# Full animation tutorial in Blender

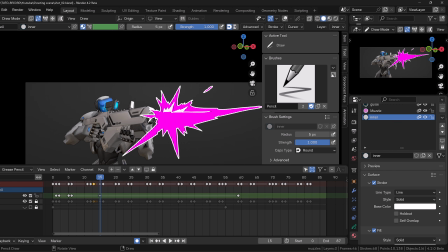It's okay to reproduce someone else's work whenever you're training. Here I'm creating my own shapes, I'm not copying any shapes, but it's not like I'm reinventing the wheels.
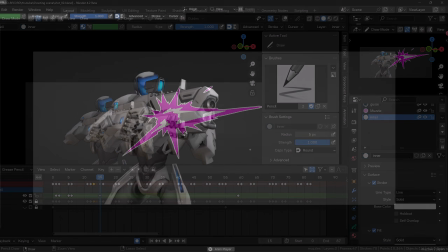You probably saw this kind of shape somewhere else. And this is the final result of my grease pencil animation.
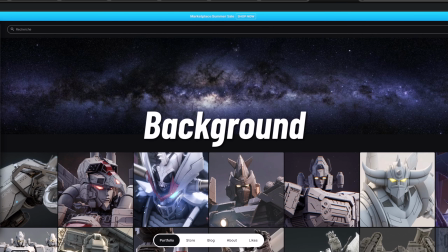Let's add a background and some lights. To make the background, I will also use a shortcut.
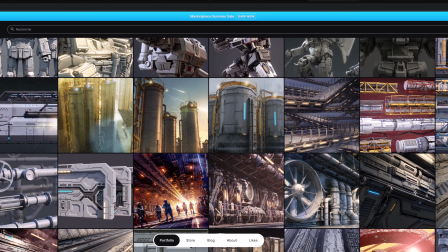Instead of modeling it myself, I will simply use kit bashing. You can judge by yourself,
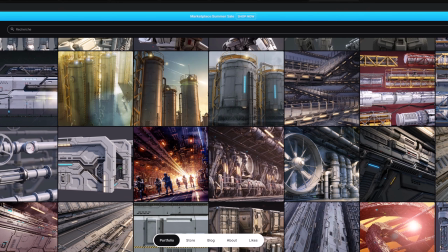but this guy known as Rex on the Blender market knows how to create super cool sci-fi assets.
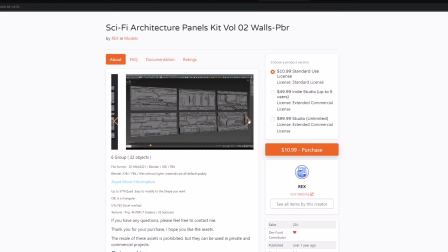And based on our framing, I guess I will only need a couple of folds, so I just need one kit and that's it.
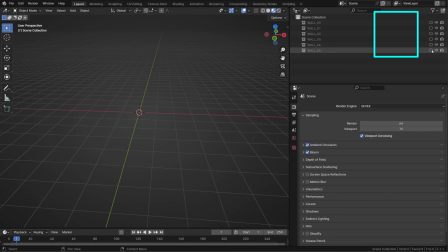Once you got the model, I advise you to organize the different folds or the different kits into collections.
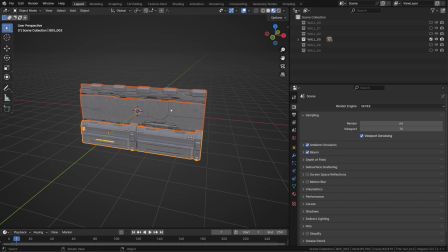This way we can easily link them into our scene.
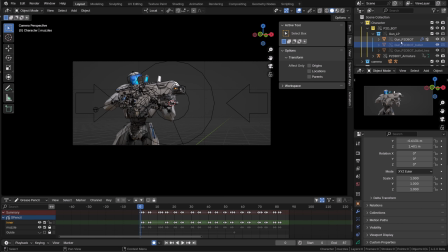In our main scene, we can switch back to object mode, create a new collection, I will call it background, and then I will go to File, Link, and I will link all the collection from the whole asset pack.
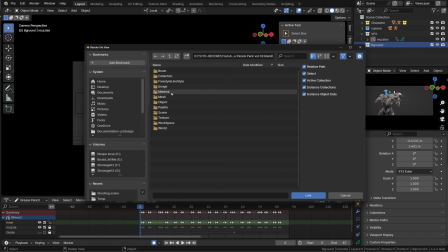From there, I will go to File, Link, and I will link all the collections from the asset pack.
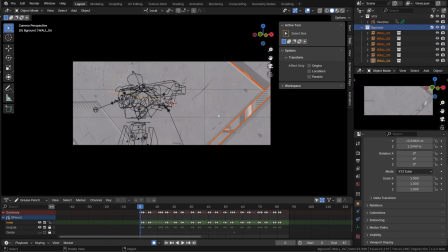From there, I can select a couple of wall models I like, and then simply put them in the background.
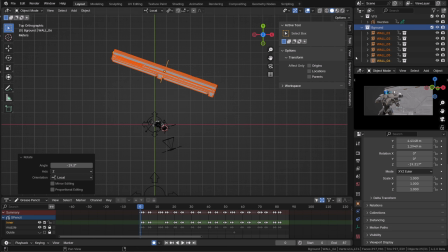I slightly rotated them so that they are more or less in the same orientation as the character.
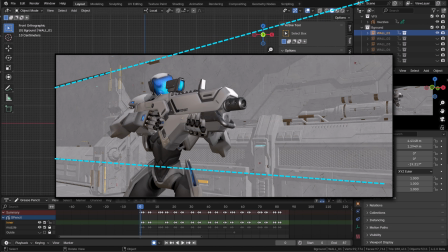This will better support the global perspective and global composition.
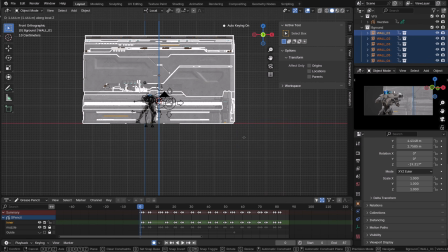Again, don't overthink this part or don't try to make it match perfectly.
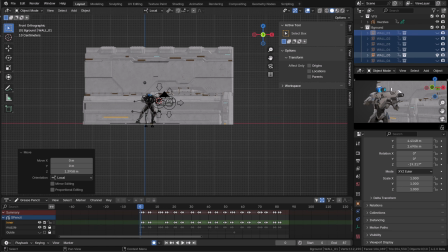Roughly position the walls, make sure you don't have holes that will show the background.
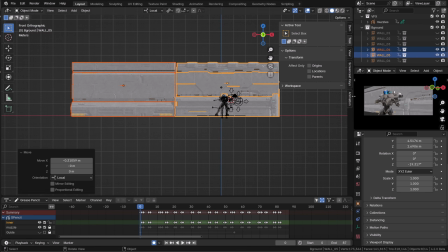And if the wall is not high enough, just duplicate it and put a copy on top of the other.
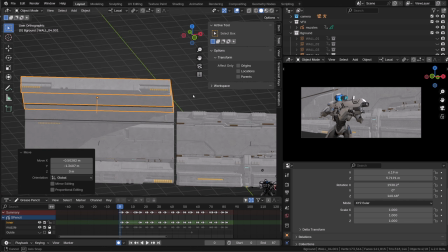I also used another copy of the wall to make the ground. All of this will be in the background.
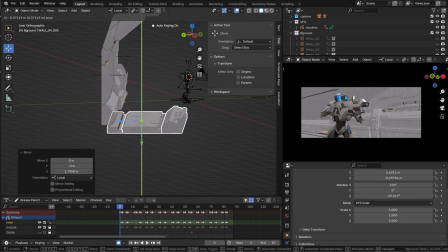We will probably use some depth of field, so it's gonna be blurry, so we don't really care.
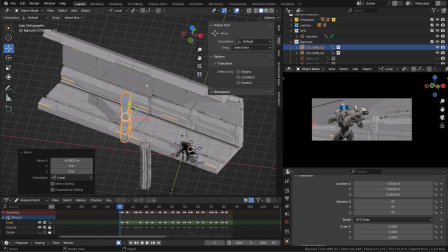If you feel like it's not fancy enough, then you can download other kit bashing and add some details.
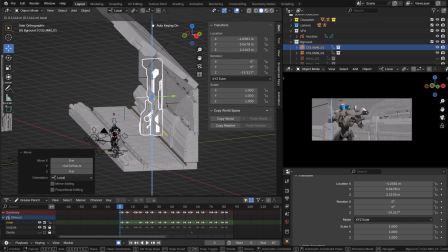I just added a column so that it kind of breaks the rhythm in the background.
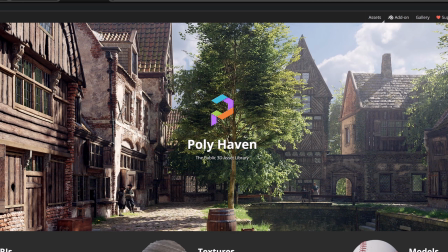When it comes to lighting, even though it's an interior, I like to start with an HDRI. As you may already know, my favorite place to find high quality HDRI is Polyheaven, and you can get those assets for free.
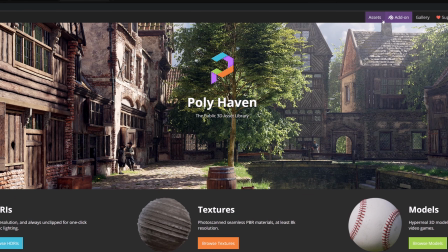So the idea is to find an HDRI that kind of match our environment.
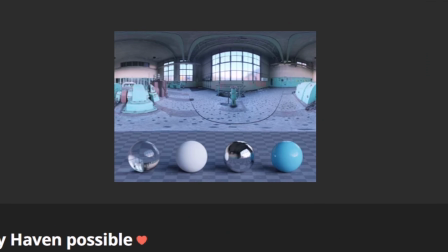So I like to use an industrial interior. I like the cold tones of the peppermint power plant.
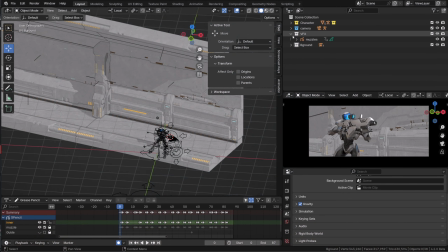You will find the link in the description. Back in Blender, through our properties editor, we can pick the render engine we're going to use.
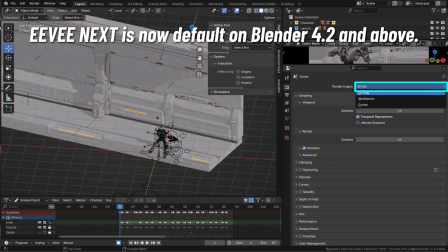We're gonna use Eevee next, which is the default Eevee now in Blender 4.2.
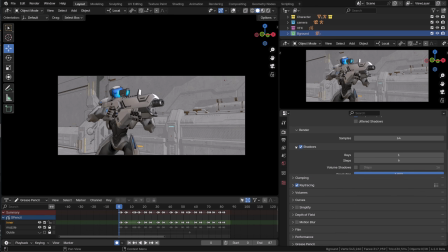Under the engine properties, we want to enable ray tracing, and we can also enable volume shadows under shadows. Basically, we're enabling all the fancy options. I will make some room and press Z to enter rendering mode.
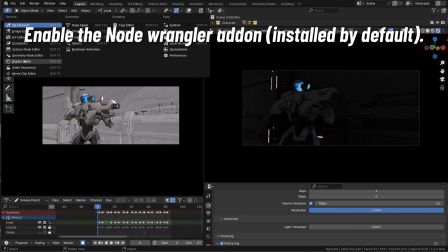Thanks to video editing, it's super fast. I will open the shader editor and I will switch to World.
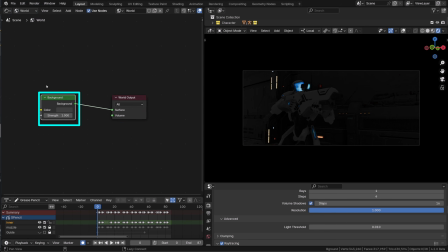I'm using the Node Wrangler add-on, which is a core Blender add-on, so you just have to enable it.
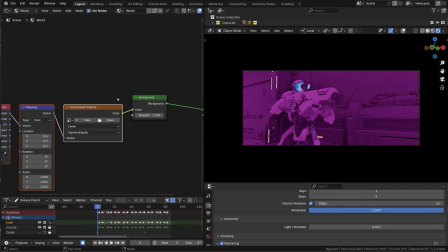I can select my background node and press Ctrl T, it will automatically create a texture setup. From there, just click on Open on the environment texture and browse for your HDRI.
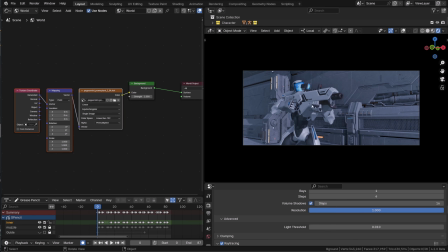Boom, it already looks way better than what we had.
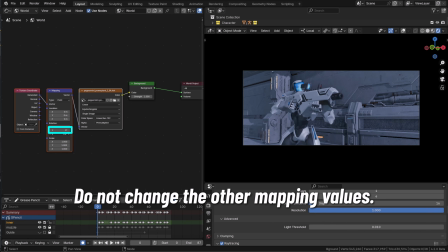Now just play with the Z rotation of the HDRI until you get nice shadows.
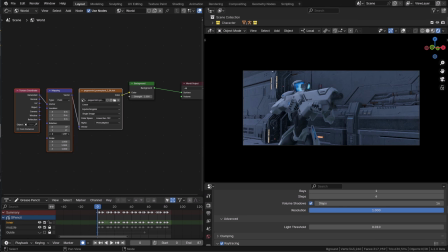I believe in any action shot it's important to have clear shadows, a clear directionality in the lighting. It will help reading the silhouette of your character and the environment. So I'm just playing with the rotation value until I find something I like, basically.
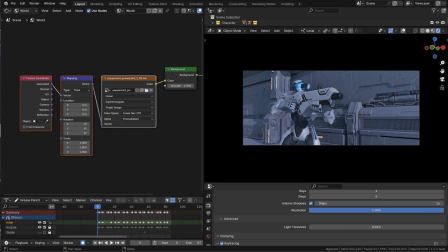And this is the lighting I will start with.